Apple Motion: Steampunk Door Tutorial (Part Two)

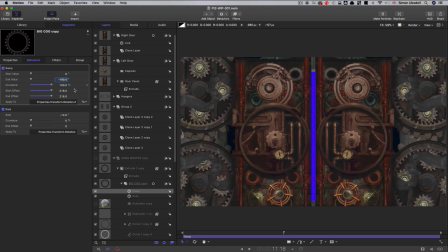973s
So that'll just ease both ends of it. And I hope you can see that as we come up to 9 seconds, it starts to speed up quite a lot. If we want it to be even faster, we could increase that number, so negative 270 or something.
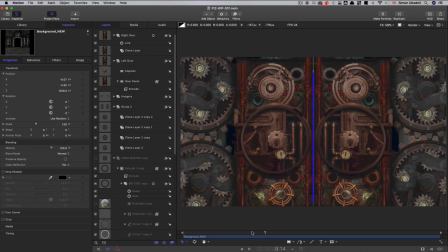990s
And let's just see how that goes. You can see how that's moving a lot quicker now.
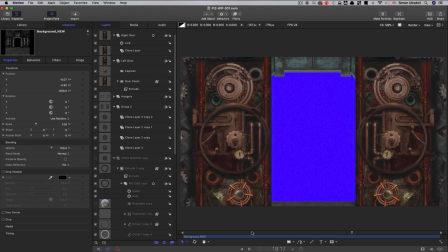1001s
Depends on how heavy you want those cogs to be. And you see how nicely that smooths us into the end there. You can only just about see them, but that was a really nice slowdown. Now, just for tidiness, we've got this group with the cog clones in it.
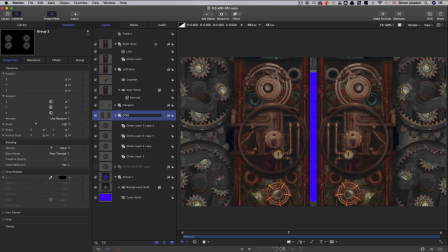1016s
So let's call them cog clones. Just a couple of extra things that I'd like to do before we finish this second part, and that's just to add a couple of extra drop shadows. So I think it would help if the hangers cast a shadow onto the cogs.
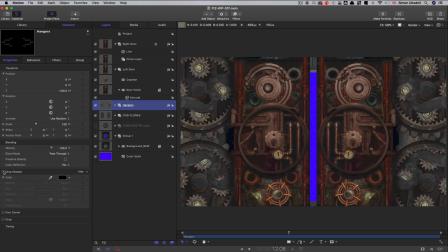1033s
So we can select that hangers group, turn on the drop shadow, and then we can set the angle to 270, and again opacity all the way up. Let's just play with the distance, something like that, and increase the blur.
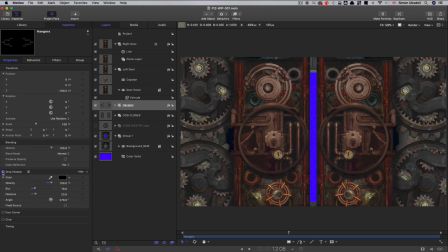1052s
And I think you can see that now just sort of helps them to sit away from the cogs, a little bit of differentiation there. And the other thing is, do you remember these little capstans? I think that could well do with a drop shadow as well.
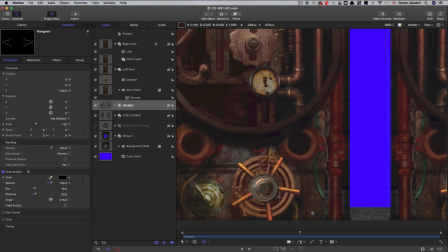1068s
So I'm just going to zoom in on that so we can see the effect of this. All these little things just add a little bit of extra realism. So turn on the drop shadow for that capstan layer. Again, 270 for the angle. The reason I'm doing 270 is because it gives us a downward light.
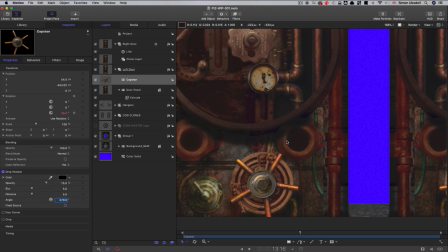1085s
It's, essentially the scene feels like it's being lit from above. It just makes it easier. Everything's in the same orientation. So again, I'm just going to turn up the opacity all the way up and just play with the distance.
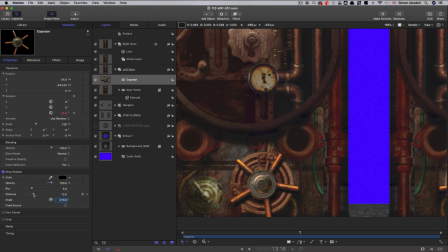1102s
I think probably something like that. We've got sort of 13, 14, 15 even maybe. And if we turn that on and off, just looks more convincing, especially when it's animated like that.
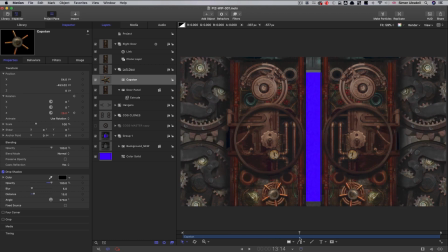1115s
So that's it for part 2. In the third and final part, what we're going to be doing is looking at the text, and we'll also be adding some lighting and a few extra elements that'll finish the scene off. So I hope you can join me for that one. Thanks very much indeed for watching.